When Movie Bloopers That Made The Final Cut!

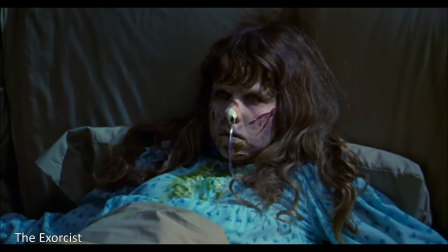257s
In The Exorcist, there's a scene where Reagan spits pea soup vomit at Damien Karras.
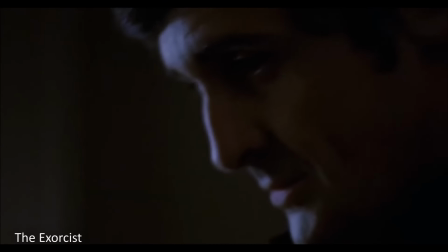262s
The mechanism malfunctioned, and instead of hitting his chest, the vomit hit him in the face.
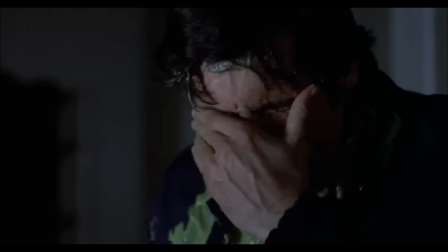267s
Jason Miller's disgust and anger in the scene are real.
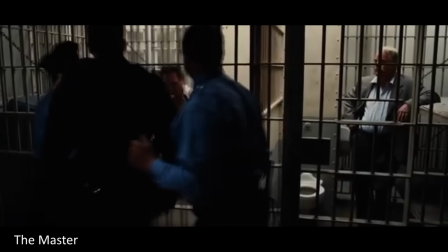272s
In the movie The Master, during the jail cell scene, Joaquin Phoenix breaks a real toilet.
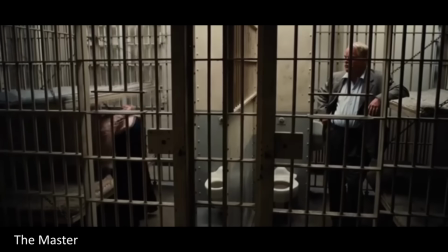277s
His actions were entirely improvised. Due to the historical past of the building where the scene took place, the toilet was considered historical.
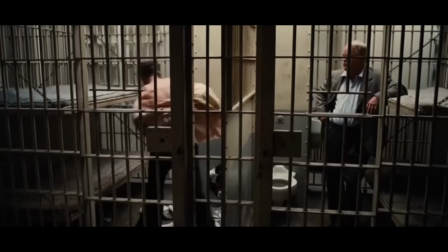285s
Joaquin had no intention of breaking the toilet, nor did he think it was possible.
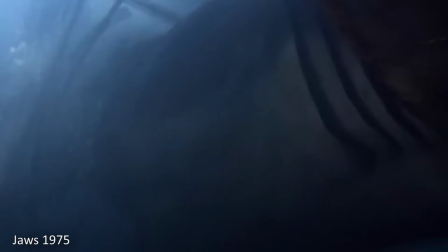293s
In the 1975 movie, Jaws, there's a scene where the shark rolls on top of the shark cage.
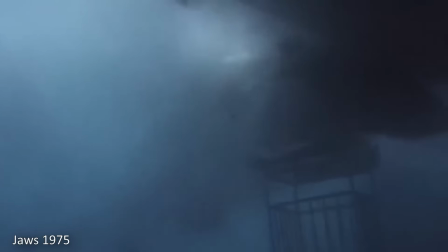299s
This wasn't planned, but the footage was so amazing that they decided to use it in the film.
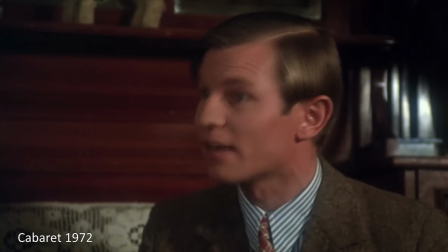305s
In Cabaret, during the scene where Brian conducts Natalia's English lessons with Sally and Fritz present,
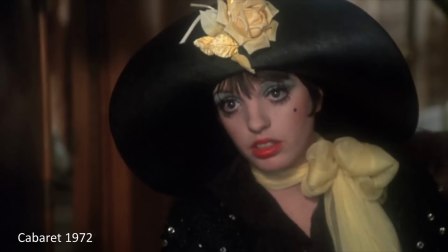311s
Brian passes Sally a plate of cake, but it falls off and hits her chest.
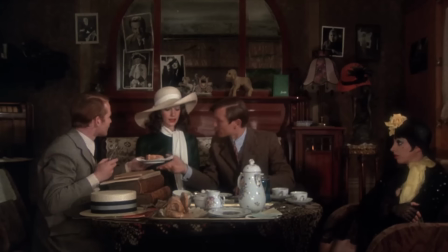315s
Michael York said the cake was supposed to stay on the plate, but her reaction was so amusing that they decided to leave it in the film.
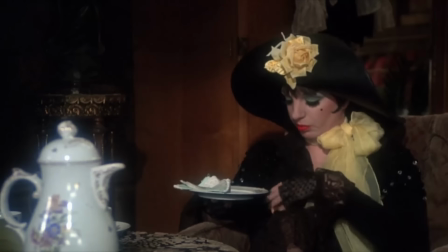322s Thank you. So much.
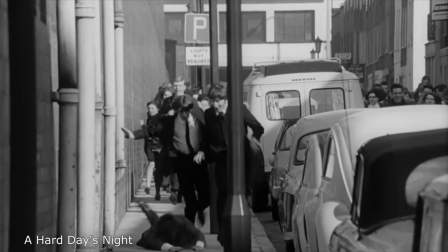325s
In the first shot of A Hard Day's Night, George Harrison accidentally tripped and fell, and Ringo Starr fell on top of him.
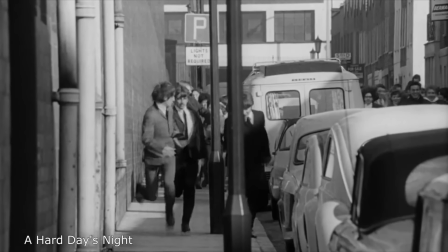333s
Their falls and laughter added more energy to the scene, so the footage was kept in the movie.
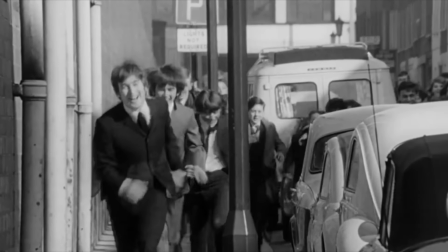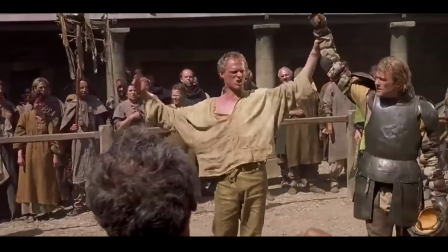342s Garden of his turbulence!
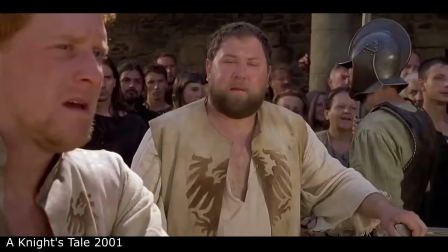347s
In A Knight's Tale, when Will wins his first sword match, the crowd stays silent until Roland encourages them to cheer.
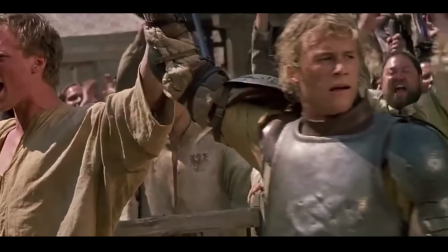353s
This happened because the extras, who were from the Czech Republic, didn't know any English and didn't realize they were supposed to cheer at the end of Chaucer's speech.
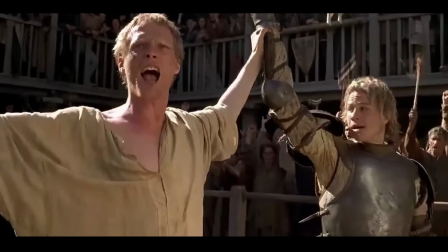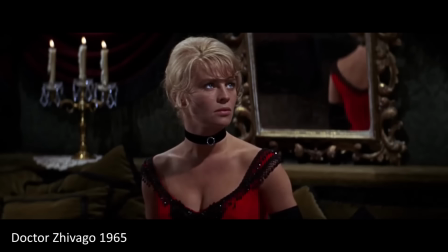367s
In the 1965 movie Dr. Zhivago, there is a scene where Lara slaps Komarovsky, and he responds by slapping her back with his glove.
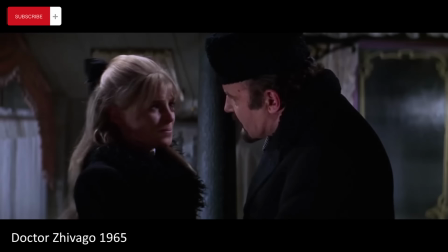375s
This reaction wasn't in the original script.
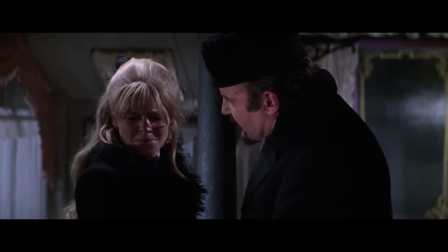377s
Actor Rod Steiger, who played Komorowski, later remarked that nobody slaps Komorowski and gets away with it.
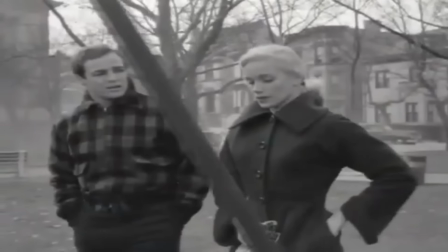388s
In On the Waterfront,
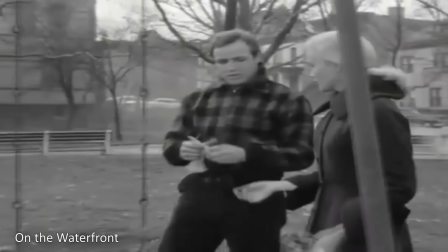389s
the scene where Terry picks up Edie's glove and puts it on his own hand was completely improvised by Marlon Brando after Eva Marie Saint accidentally dropped it.
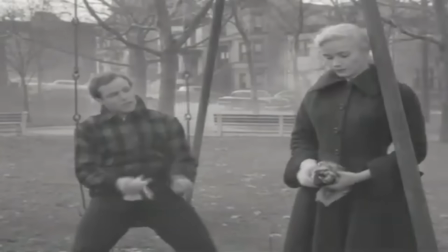398s
This moment became iconic, and director Elia Kazan said his best decision was not yelling cut when it happened.
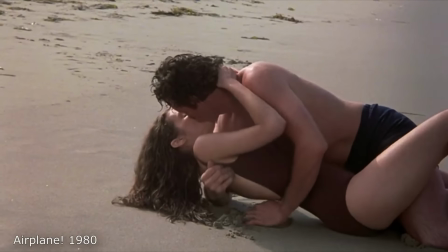405s
In the movie Airplane, there's a scene where a girl runs to keep up with a plane as it leaves with her boyfriend.
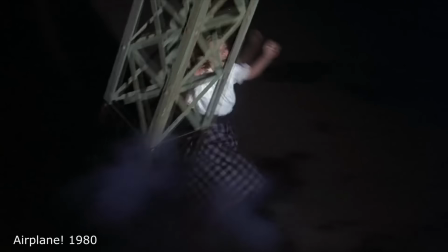411s
The towers she collides with weren't meant to fall over, but it was funnier that way, so they kept it in the movie.
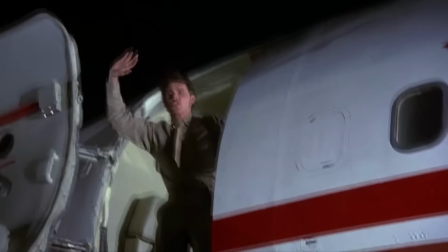417s Don't put me all the time! I swear to you! Darling, take care of yourself!
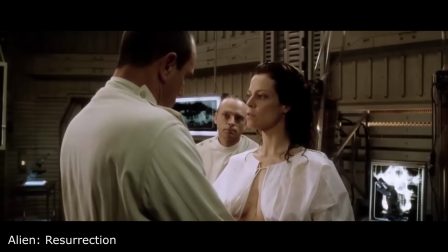421s
In Alien Resurrection, Sigourney Weaver really made the basketball shot behind her back without looking.
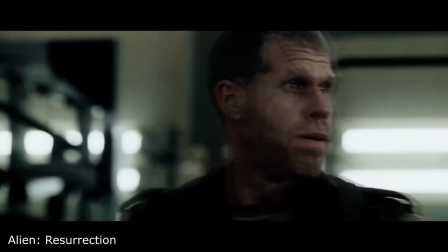428s
The shock and surprise on the other actors' faces are genuine.
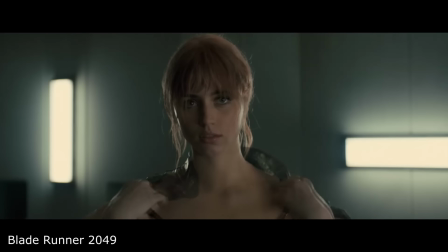436s
In Blade Runner 2049, during the casino fight, Deckard actually hit Kay by accident.
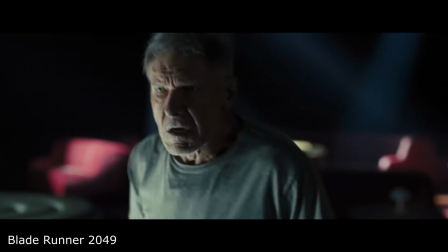442s
The strobe lights caused Harrison Ford to misjudge Ryan Gosling's position, leading to a real punch on the chin. Their surprised reactions fit the scene and were kept in the film.
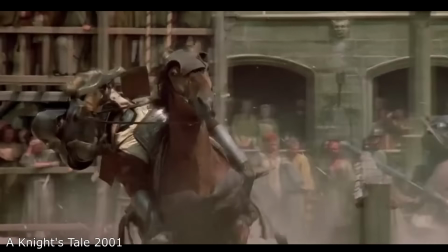453s
In A Knight's Tale, the knight who gets knocked off his horse in the opening scene is Heath Ledger's stunt double.
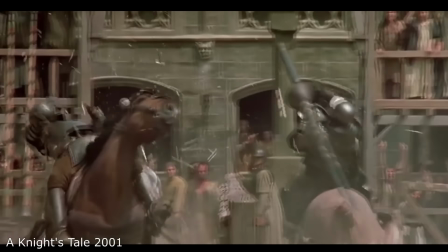459s
That scene shows an actual accident where the stunt double was genuinely knocked unconscious while filming.
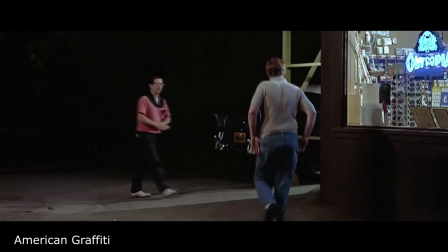467s
In American Graffiti, when the guy robbing the liquor store tosses the bottle to Toad, he almost misses it.
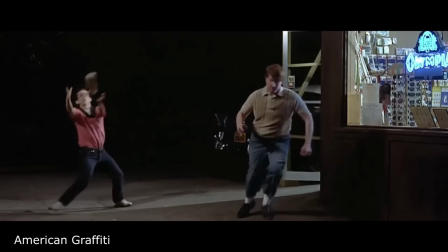474s
Charles Martin Smith said they practiced the scene perfectly, but director George Lucas chose to keep the one take with the mistake.
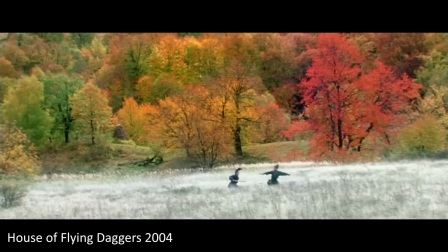484s
In House of Flying Daggers, the climactic battle had already started filming when it suddenly began snowing in Ukraine.
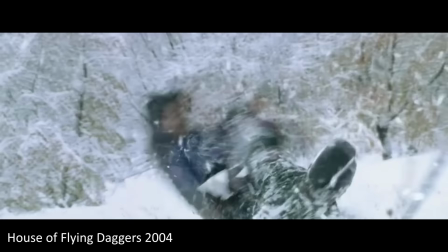490s
The filmmakers decided to continue filming, creating the visual effect of a battle that started in autumn and ended in winter.
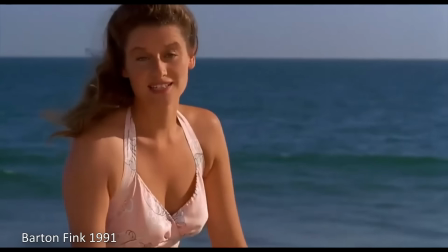499s
In Barton Fink, the bird diving at the end wasn't planned.